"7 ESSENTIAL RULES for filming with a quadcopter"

Back before we had quadcopters, movies used trains as well as helicopters and even hot air balloons as shooting aids. Now, you can shoot the same way, too. Get your ideas from classic box office hits. After all, these shots were created by acclaimed cinematographers and directors. For instance, a top view.
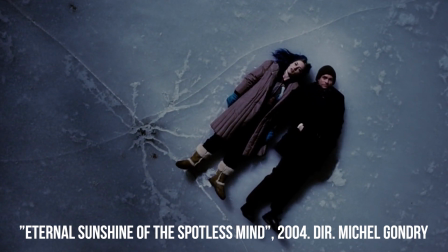It's pretty simple from a technical point of view. However, you can use it to create a beautiful artistic effect.
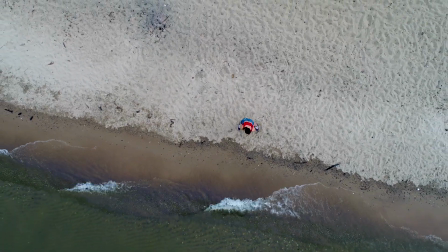For example, this video looks peaceful against the background of a big empty space.
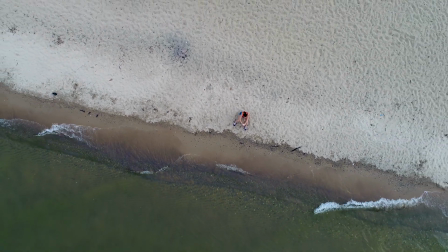The camera starts moving smoothly away. It reminds me of the end of a movie.
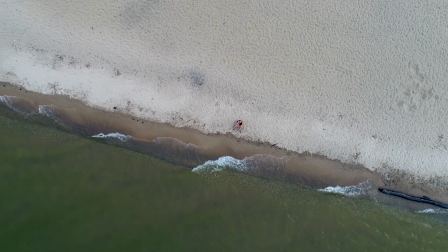As if the titles are about to start rolling.
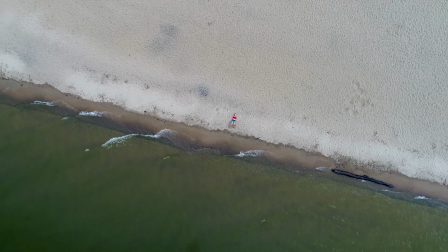A quadcopter is often the best thing to get a long-distance shot. A shot like this is a great way to illustrate your location, that is, where the action in your video takes place. But in this case, keep in mind the context of the story you are telling in your video. Give it some thought.
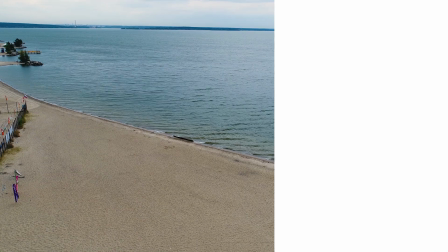Why do you need this particular shot? The shot may tell the viewer about the scene of the action.
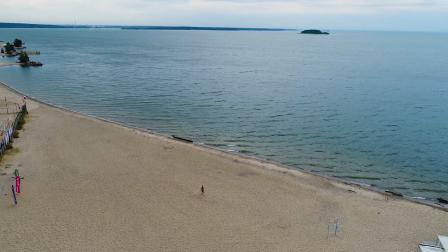In this case, a midshot follows one or a few consecutive long-distance shots. In the mid-shot, we can see the characters better.
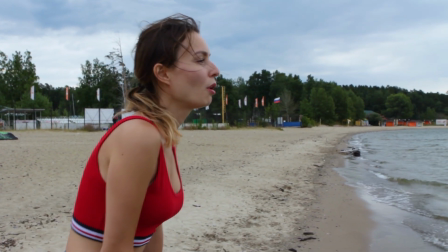You can use your drone shots and arrange the sequence of shots when you're editing.
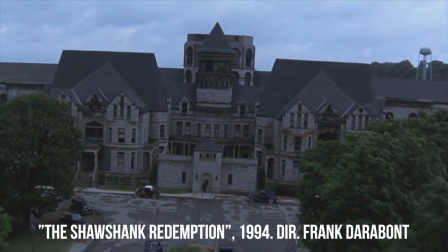Aerial long-distance shots can also emphasize the solidity of the main character against a quiet desert or highlight the majesty of the place,
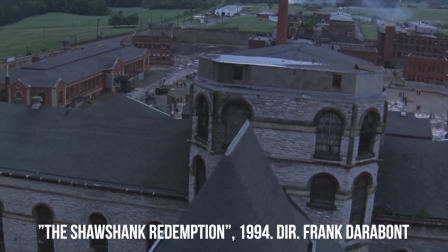create a sense of scale of an event such as a battle or just function as a transition by moving the viewer to another location.
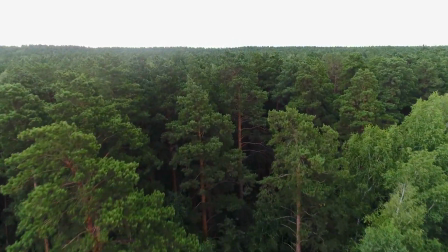Another example might be shots from a quadcopter flying above a picturesque landscape at a high speed,
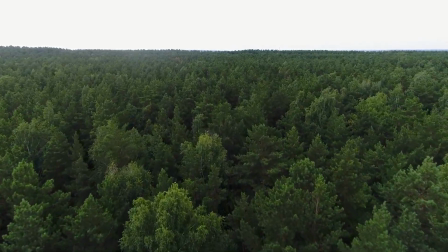with the camera at a slightly higher angle than 45 degrees. This is quite a traditional method of shooting.
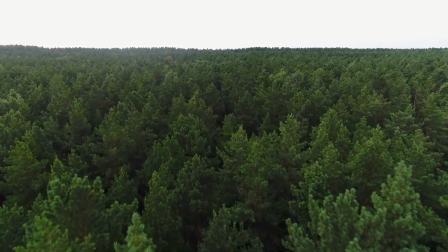If your quadcopter is flying forwards, it'll create an impression of getting familiar with the area.
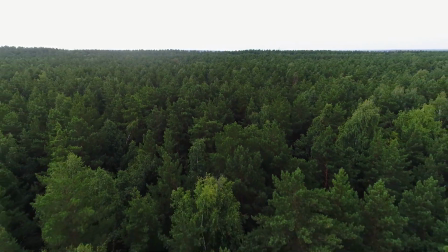Now we have the same place and the same shot, but the drone is flying backwards. This creates the effect of leaving the place and so feels better for the end of a movie.
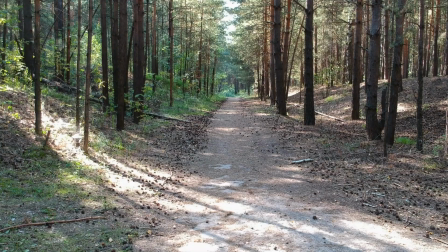And, finally, how about this trick, which is also common in movies? A midshot.
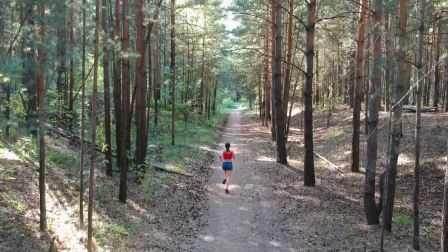The object starts rapidly moving away while the camera suddenly moves up and holds the object in a frame, and the midshot gradually turns into a longshot.
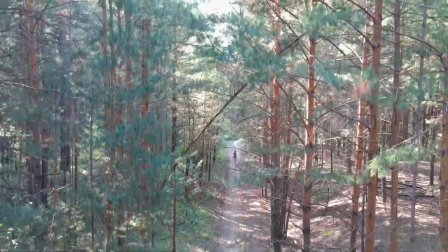People used to use cranes for these shots, but now you can capture the same effect with a quadcopter. Use a pan-shot maneuver. Panning is the smooth movement of a camera. Do you remember how I recommended that we move a drone without moving a camera itself? in our first video on quadcopters. That's a mistake many beginners make, but if you use this trick skillfully, it can produce some very cool results.
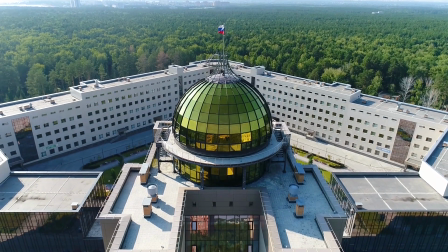To make this trick work, you have to get the hang of combining two movements.
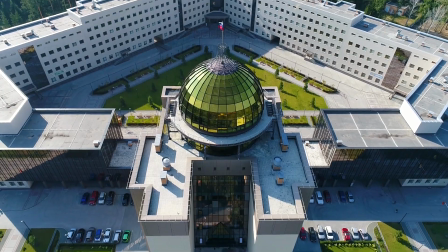For instance, while the drone is slowly moving upwards, the camera makes a smooth downward movement from the horizontal position.
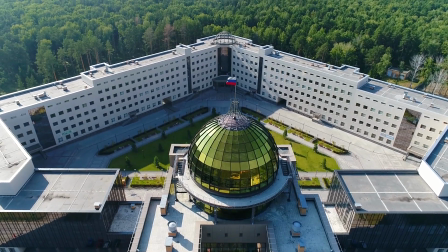The opposite also looks cool. That is, when a quadcopter descends, but the camera starts tilting up.
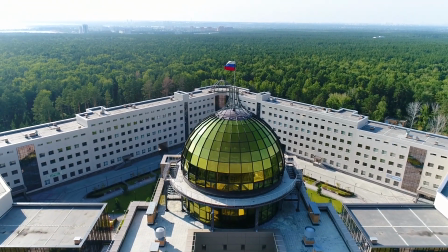It looks particularly good when there is a large object in the frame, like a tower, a monument, or a yacht.
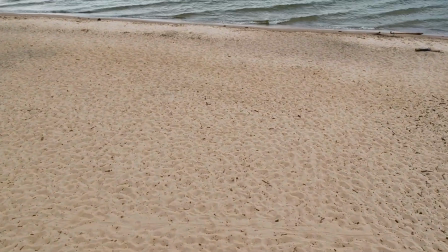This trick also works if you move the drone forward while it's following a fast-moving object.
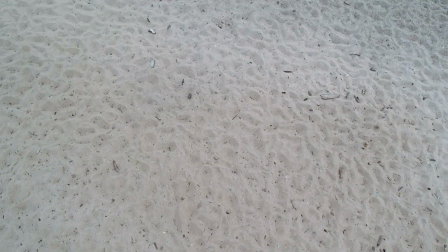Head the drone forward and start gaining altitude, while you carefully make the camera point down from the horizontal position.
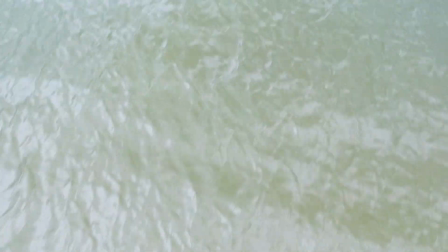The opposite movement of a camera may also create an interesting impression.
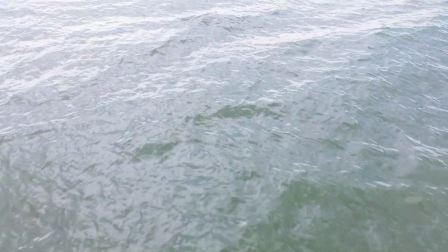Let's say when the drone is flying forward at a pretty low altitude, perhaps just above the water, with the camera pointed directly downward.
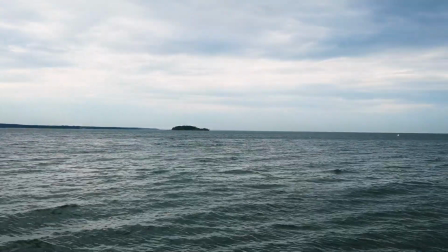Then the camera smoothly switches to the horizontal position, while the drone starts ascending a bit.
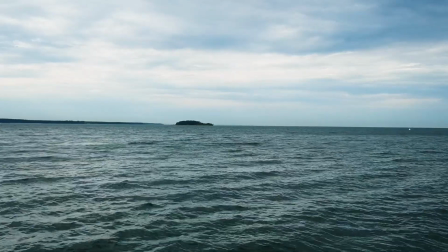So we end up with a dramatic transition from a close-up of the water to a long shot of an entire reservoir. Try a circular motion. The next trick is super effective. It's hard to attempt it manually, though. I was lucky, because my drone can do the circular motion by itself, while keeping the main object in the frame.
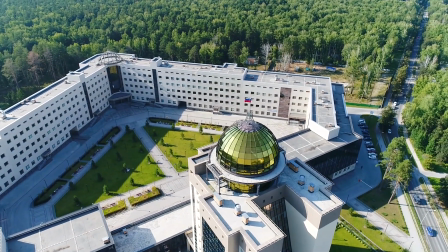This trick looks awesome if you're filming an object, whether it's a person, a crowd,
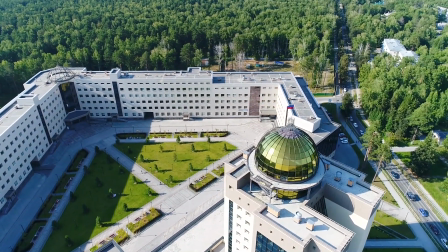a car, boat, building, or other large objects, but it's also great for landscape shots.
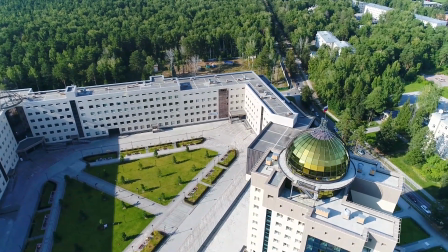We're using the active track function on a DJI quadcopter in this case.
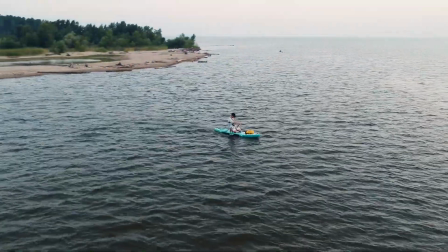You can also try the same trick manually if you're skilled enough. It requires two directions for your drone – side to side and around its radial axis.
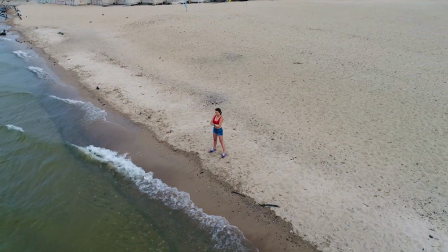You can add smooth ascent and backwards movement into a circular motion.
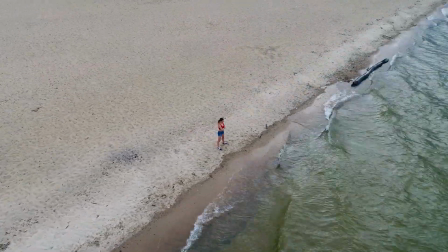Now the camera holds the main object in the center while flying around a circle.
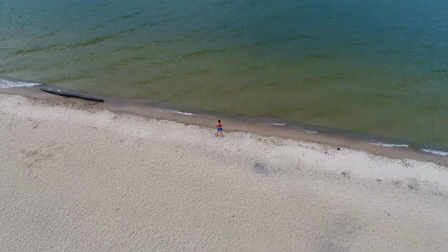It is simultaneously moving away and going upwards in a spiral. Truly amazing shots!
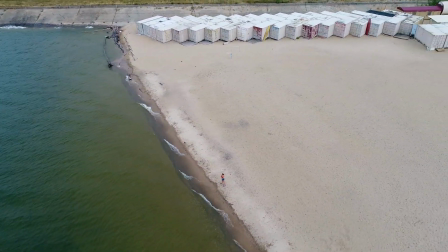Doing the same manually is difficult, but not impossible. You need to navigate your drone in all four directions. Know your limits while editing. Do you know what I struggled to handle when I started to shoot with a drone? I felt like squeezing every single good shot into my video clip when I was done shooting. It was so hard to resist, you know? But good editing means concise editing. Instead of long-lasting landscape scenes, I have to pick just the best ones.
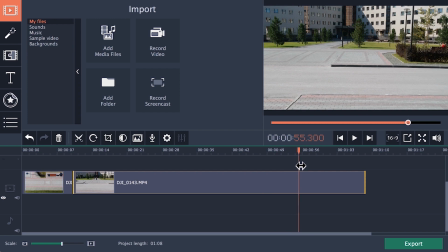It's at the montage stage when you should choose your few great shots. Those with a terrific image, with no random light hitting or wind shaking your quadcopter.
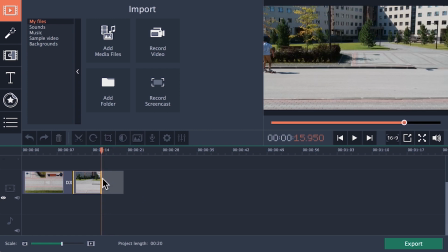Do you remember the rule of 6 seconds? It's time to thank Daria for this invaluable advice.
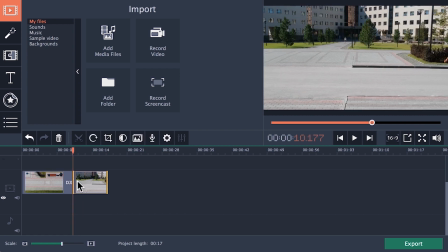Most typically, 4 seconds is enough for one scene. Otherwise, it could seem too long.
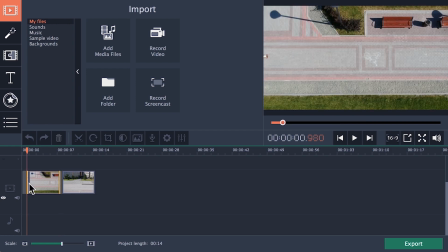Keep in mind the standard editing rules when you're going to combine the different scenes your quadcopter shot. We can apply them all here, especially the one about motion direction. Let's say if we join these two scenes, however beautiful they look, in this order,
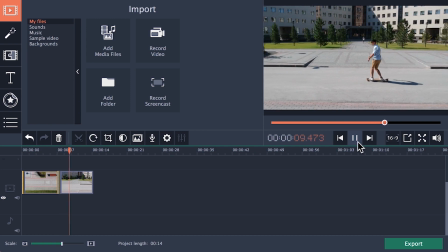it's It's going to be hard to shake the feeling that your drone is flying back and forth for no real reason.
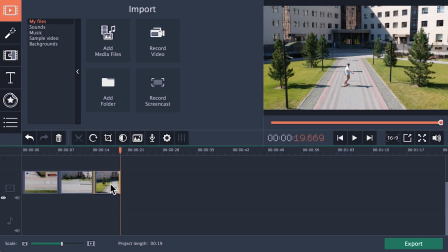It's better to place the scenes like this.
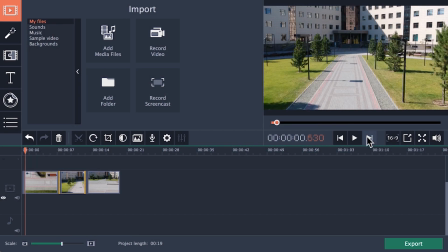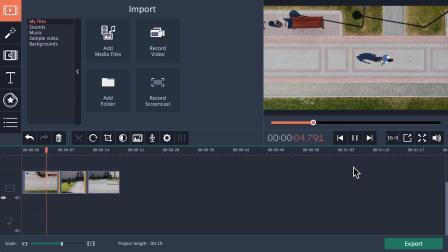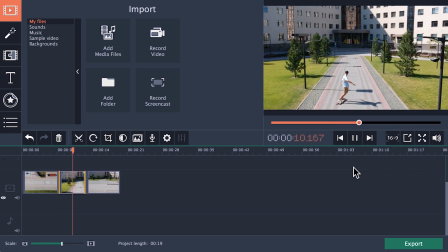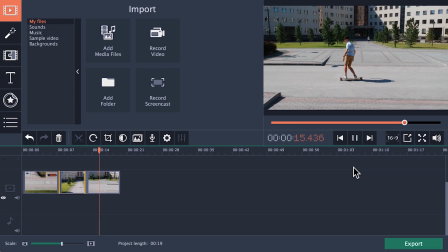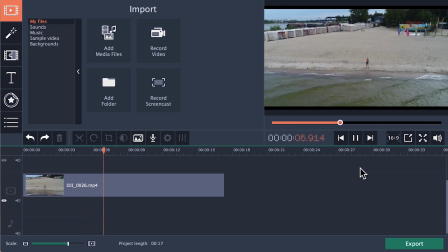Now would be a good time for me to tell you about the smooth acceleration trick. It looks great if you're going to show a character and then move to a long-distance shot
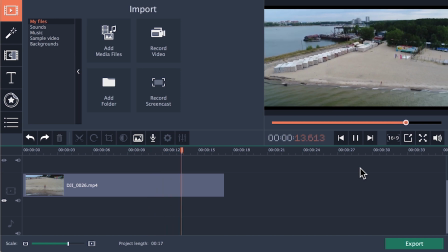so that the character begins to look like a tiny pinpoint against a vast landscape.
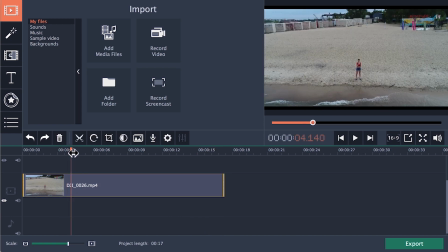We have one of these type, but it lasts way too long. A drone needs a little while to move away from the character to an appropriate distance.
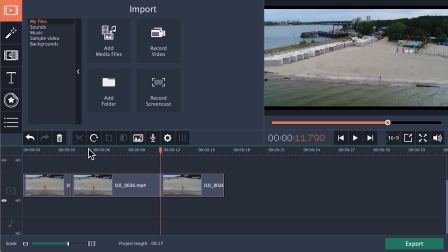I'm going to select a segment in the middle of the scene and speed it up a little.
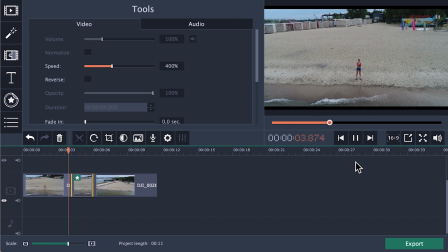Here is what I came up with. Now the scene isn't overextended, but the acceleration is too sharp. Here is a life hack for you. I'll cut this segment into five pieces.
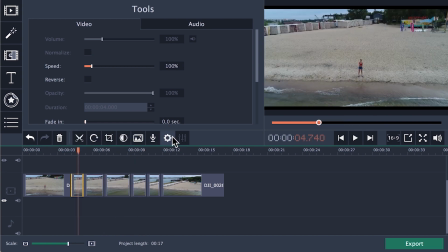I'll set different speeds for each clip, so that the increase and decrease in speed are smooth. First off, twice as fast. Then three and four times. Then three times and twice again.
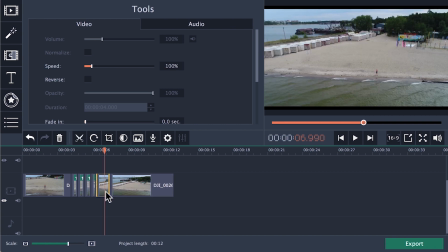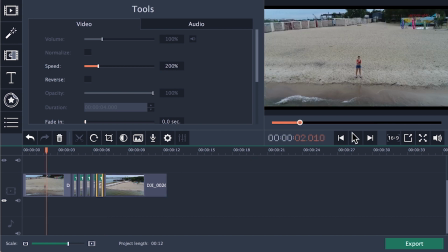Here is the result.
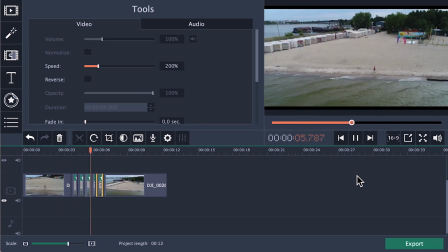That's all I was gonna say about drones today. We've done enough running about today, but it was totally worth it, don't you think? All the flights were amazing, flying is so dope! So, if you've got your own drone, it's time to spread the wings. Now the Movavi Vlog crew invites you to take a flight. Fasten your seatbelts and… Ouch! No! Hold on! You still have to watch our first episode on quadcopters to secure the safety of your flight. And don't forget to like the video. If you haven't subscribed yet, you should know that it's you we've been waiting for. See you in our next episodes! Bye!